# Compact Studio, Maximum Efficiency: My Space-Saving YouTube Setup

I have to give it to Oakwood, they really know how to make great looking, quality products.
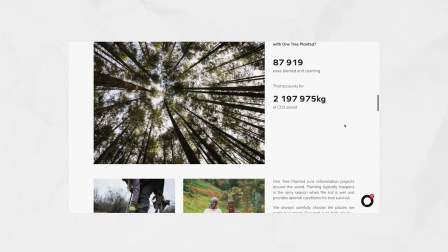I share their passion for minimal design, and as a long-time customer who really appreciates their core values concerning environmental care, I definitely recommend them. Thanks again to Oakwood for sending out their classic desk and for sponsoring this video. Although I loved having the desk in frame, the rest of the scene just felt a bit empty,
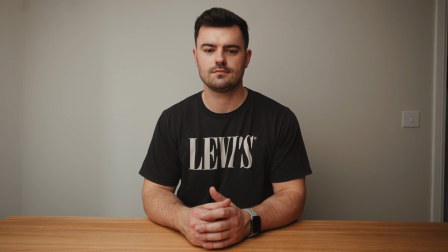so I set up my camera to see how everything looked through a lens and to brainstorm ideas for designing my set.
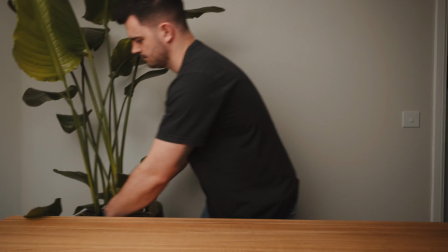I was eager to introduce some earthy tones, so I picked up this massive Strelitzia plant from IKEA, which definitely adds some character to the scene.
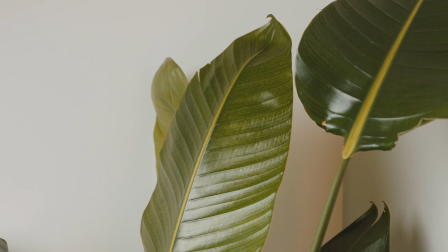The huge leaves help to soften the straight lines created by the desk and door frame, and really help to balance the shot.
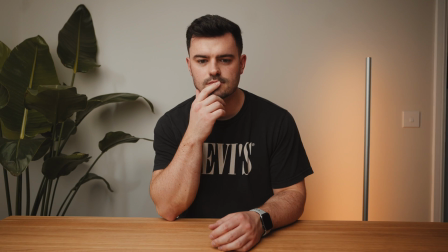To top it off, I brought back the Govee Lyra floor lamp that I featured in some of my previous videos. I've
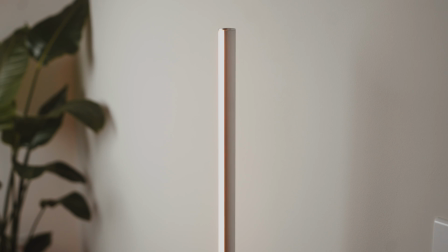positioned it towards the camera this time to act as a practical and to add a bit more of a rim light to help separate me from the background.
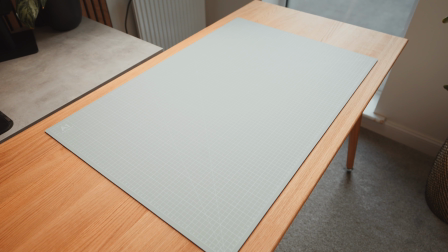Finally, I bought this huge cutting mat, which I think looks really cool and should help to protect the desk when I'm tinkering with my keyboards and working on other projects.
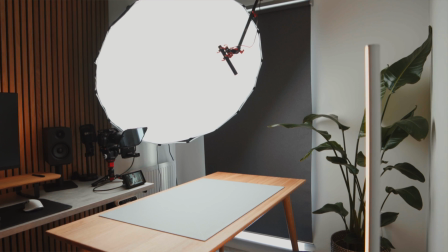I've put links to all these products in the description below. Alright, now onto the fun stuff. Camera gear. So a couple of months ago, I found something that has been an absolute game changer for my compact studio, and I've only seen a couple of other YouTubers taking advantage of it.
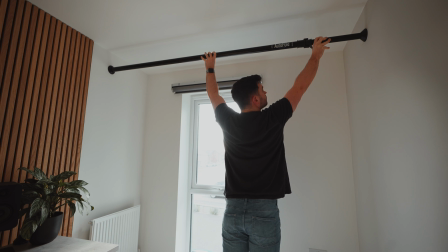This is called an autopole, and it's made by Manfrotto. It can extend all the way up to 3.7 meters across and uses tension to stay in place,
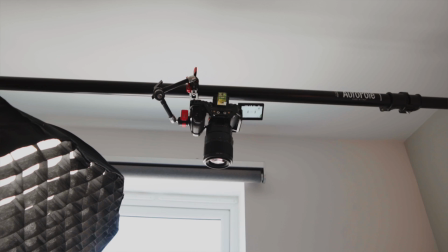saving me a ton of floor space and gives me an efficient and convenient solution for mounting lights,
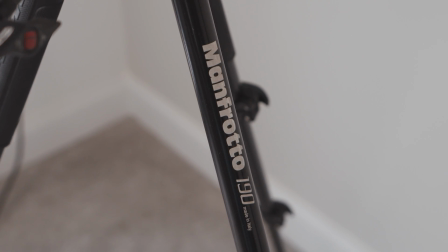microphones, and overhead cameras. I'm a really big fan of Manfrotto products, and the autopole benefits from the same high quality and premium build.
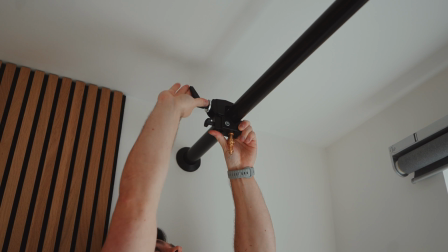There's a couple of rubber pads on each end to stop it from marking the paint on your walls, and once it's in place, it's not going anywhere.
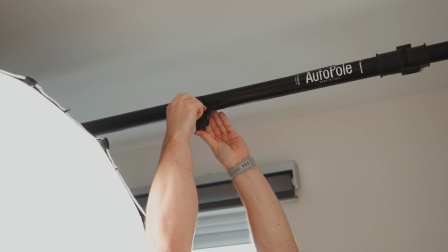I'm honestly super impressed with how sturdy this is.
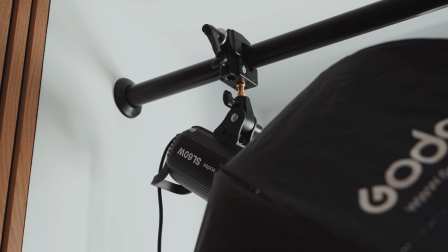It's strong enough to easily hold my key light, which is the Godox 60W, which is attached to this massive 120cm softbox. If I was going to review this lighting setup, I would say that it's good enough for someone who's just starting out, but I would definitely like to upgrade to something quieter with a bit more output in future.
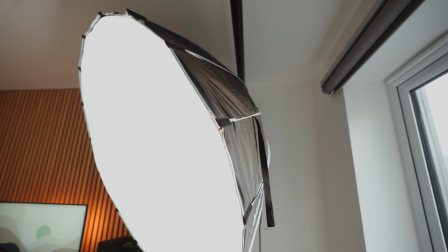The reason why I chose such an unwieldy modifier is because I can light the whole scene with just one light this way. If I was to use my 80cm softbox, then I probably would have needed a secondary light source, which would take up even more floor space.
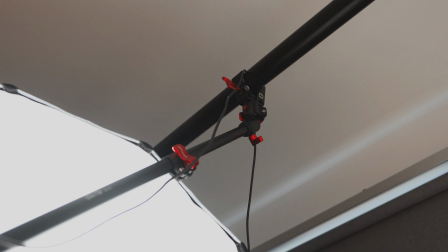The light is attached with a Manfrotto super clamp, and I'm using an iFootage spider crowd to mount my microphone,
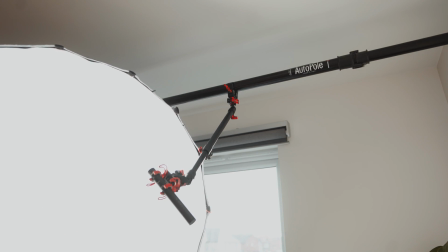which has a telescopic pole and allows me to position it as close to my face as possible without it actually peeking into the shot.
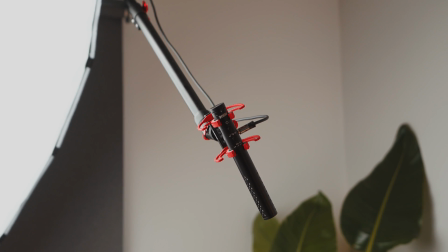My microphone of choice is the Rode VideoMic NTG,
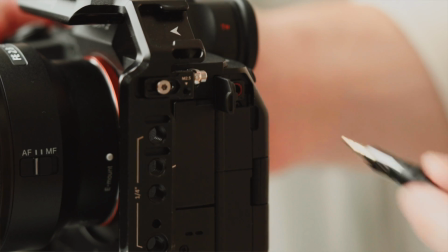which is an incredibly versatile condenser microphone that can connect directly into my camera via the 3.5mm port. I've experimented with a wide range of different audio solutions, but ultimately the thing that I value most is efficiency.
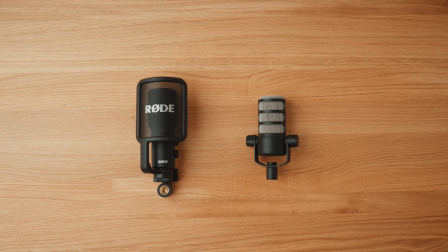And although I could get better sound quality from something like these microphones, I really enjoy the simple workflow that the VideoMic NTG provides.
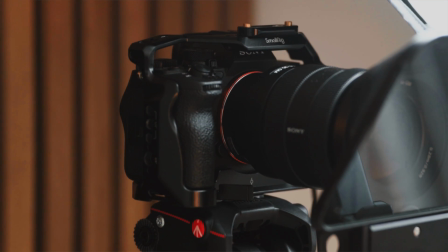On the camera side of things, I'm using the Sony a7 IV with a 16-35 Grandmaster lens and a DesView teleprompter. I have a video on my channel where I provide a full breakdown of this camera rig, so if you want to learn more about why I chose this setup, click the link up here.
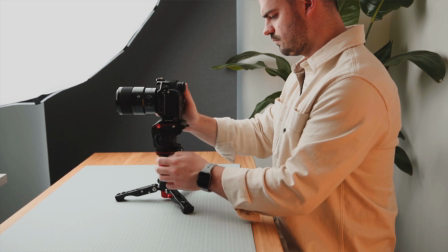The tripod which the camera is attached to is another iFootage product. This is actually their monopod, but with the extendable middle section removed. Tripods take up an enormous amount of floor space, and for a static shot like this, I literally just need something to hold the camera. But the best part about this setup is that the footprint is so small, I can actually just pop it onto my standing desk and then use that to adjust the camera height.
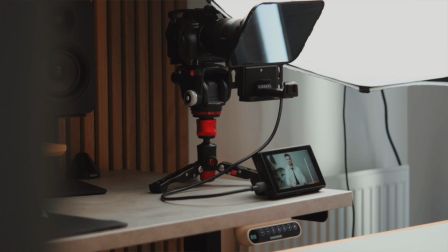Is that not just the most ingenious thing you've seen today?
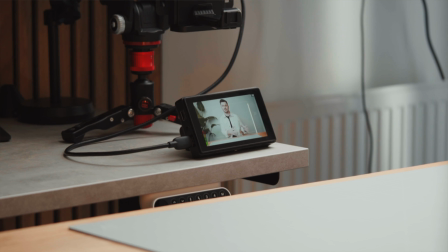I have a Godox monitor sat in front of the camera so that I can check my framing and to make sure that things like exposure and white balance are set correctly.
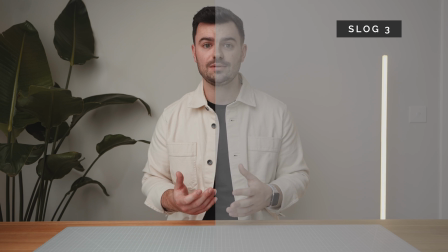I've recently been experimenting with different color grading workflows, so being able to see how my footage will look after a correction layer is applied is pretty great too.
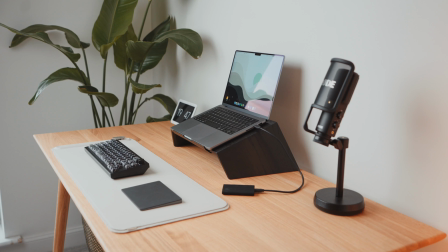So that's pretty much it. When I'm done filming my A-roll, I can either put the desk back against the wall to use as a second workspace,
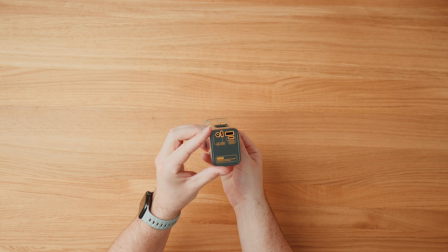or I can swivel it underneath the autopole for quick and easy top-down shots for things like Instagram Reels.
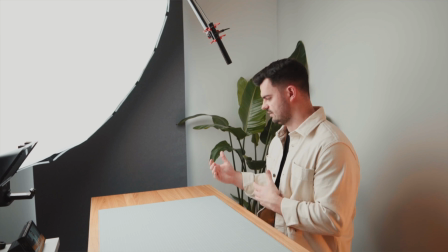I'm obviously going to continue tweaking and optimizing where I can, but for the time being, I'm pretty happy with where things are at. And I definitely think I've achieved my goal of creating a efficient but practical space for creating content.